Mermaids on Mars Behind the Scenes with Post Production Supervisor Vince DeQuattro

I am Vince DeQuattro. I'm head of production at Athena Studios, and I served as the post-production supervisor on Mermaids and Mars. I am very old. I've been doing this for a very long time. I started out as a painter. You know, I went to college. I got a degree in fine art, and I loved computer science.
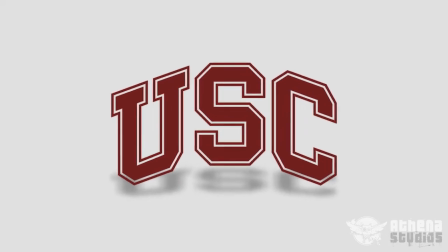In about '95, I went to film school for a computer animation degree at USC. Was one of the first kids that were doing that out of school, and I got a chance to work with Sony and RGA and worked my way up to ILM in 1997.
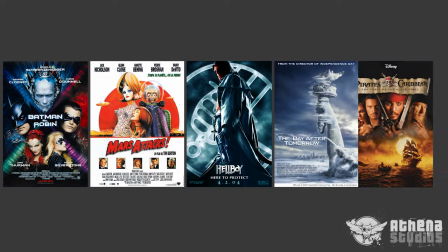Worked on some big films with some great visual effects supervisors. Most of my career has been making blockbuster special effects like that. I want to be able to make something that's not real look real.
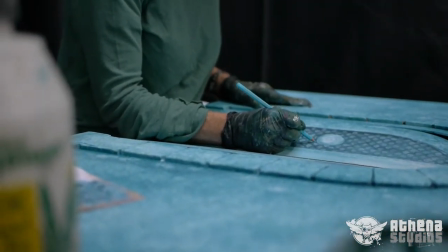So the first thing that we had to do is stay true to the Stagecraft.
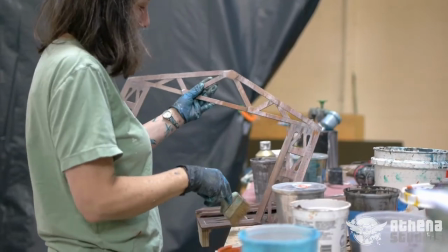Post-production simply was just an extension of blending these different elements together.
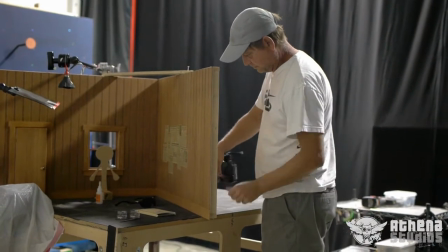Once the pipeline was sort of determined, and once we started rolling out rough block shots, we started doing some rolling design. I call it organic design.
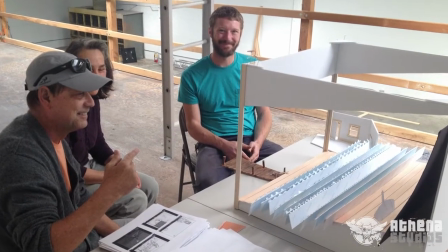Then, to reduce the cost of building full stage sets,
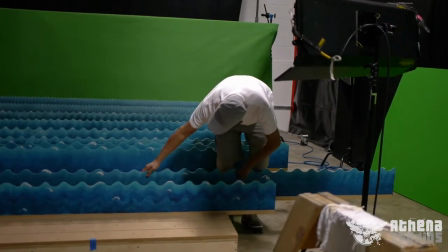John went with this really cool Miliège style proscenium delivery system.
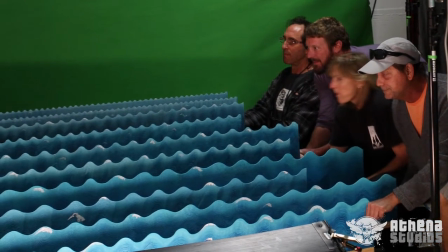And so Tom Proust and John sort of sat down, and Tom really liked that idea. And Tom mentioned Jamie Coleri's work and Lemony Snicket.
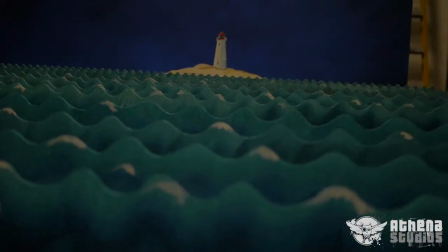You basically just march it back in a sort of a multi-plane camera style, kind of like what Disney did back in its old Disney days.
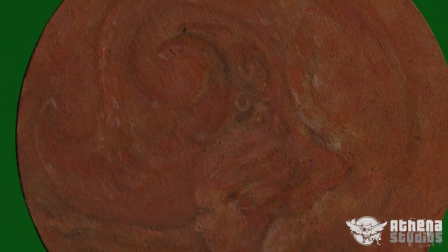So that's what we did. Tom and Lauren Abrams, our painter, delivered these beautiful assets, which we basically used in post. Reflections were big for us.
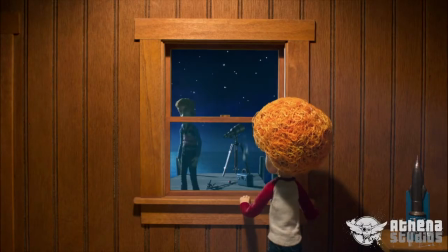One of the first reflection shots I showed John was Julian looking at his father, Gilbert, out on the pier through a window, but there was no window there.
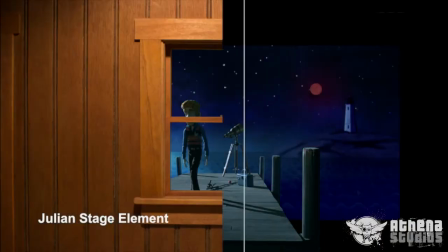So to sort of recreate that reflection from another shot,
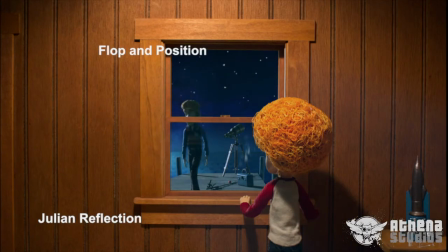I was able to drop Julian's reflection in the window, and I think it really helped sell that moment.
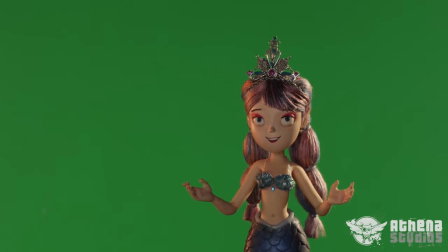Our mission was not to get in the way of the animation. So I did take some large-scale, large company concepts and try to apply them to our pipeline just to make us more efficient,
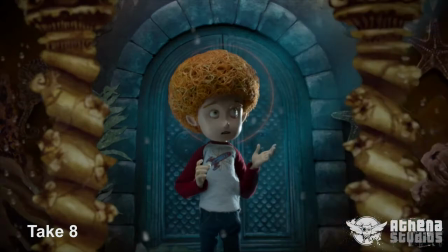but I knew it was going to be iterative. That is, we would probably not just do one-take finals.
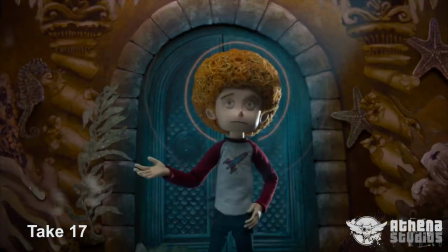As it turns out, with our 300 shots, the average is about 15 takes.
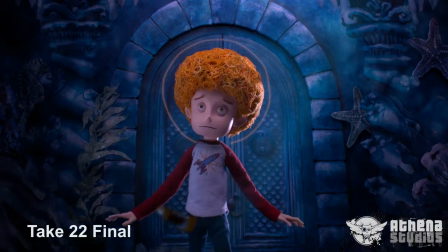So from blocking to final delivery, we went through about 15 different iterations in order to deliver each shot. What I think will be fascinating to see is from the stage element to the final product,
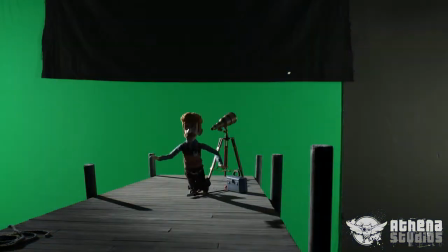I think is really dramatic, and I think it helps sell the story. Using DOF, so a lot of depth of field work. Depth of field is very dangerous with miniature work because it really blows scale, but because everything is sort of in the same scale,
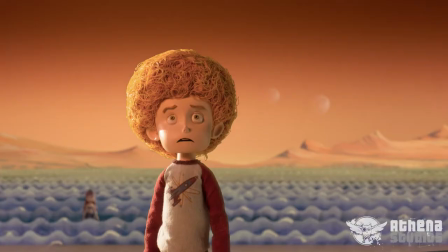we were able to blend things together with hazes and contamination and dust layers, and I think the DOF really works. When Jorge first showed me the opening shot,
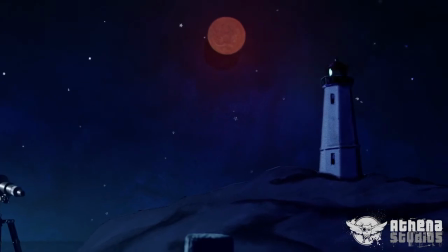it's a handoff pullback, handoff truck back from the picture book into the first scene,
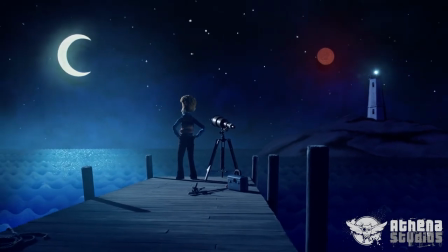and Jorge had done a really good job putting together the lighthouse beacon,
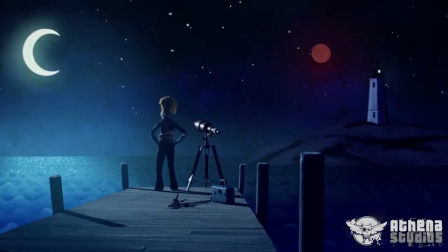and that kind of set the tone. I just thought that was so evocative of the seashore that we kind of ran with it.
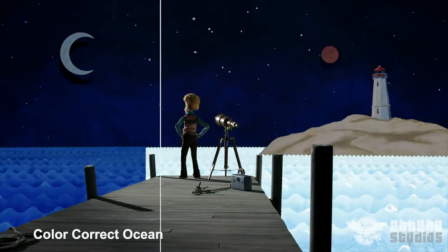We put in moonlight, moon contam, and Mars contam, and there's a lot of reflections and stuff.
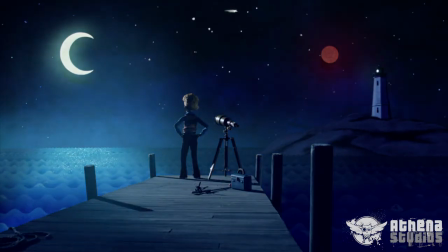Jorge showed me a really cool trick with shimmer on the wave surface, and I think it really helped sell that moment. So there were a lot of post-production moments that we tried to boost, within the story, within the confines of, again, flat stage-based art.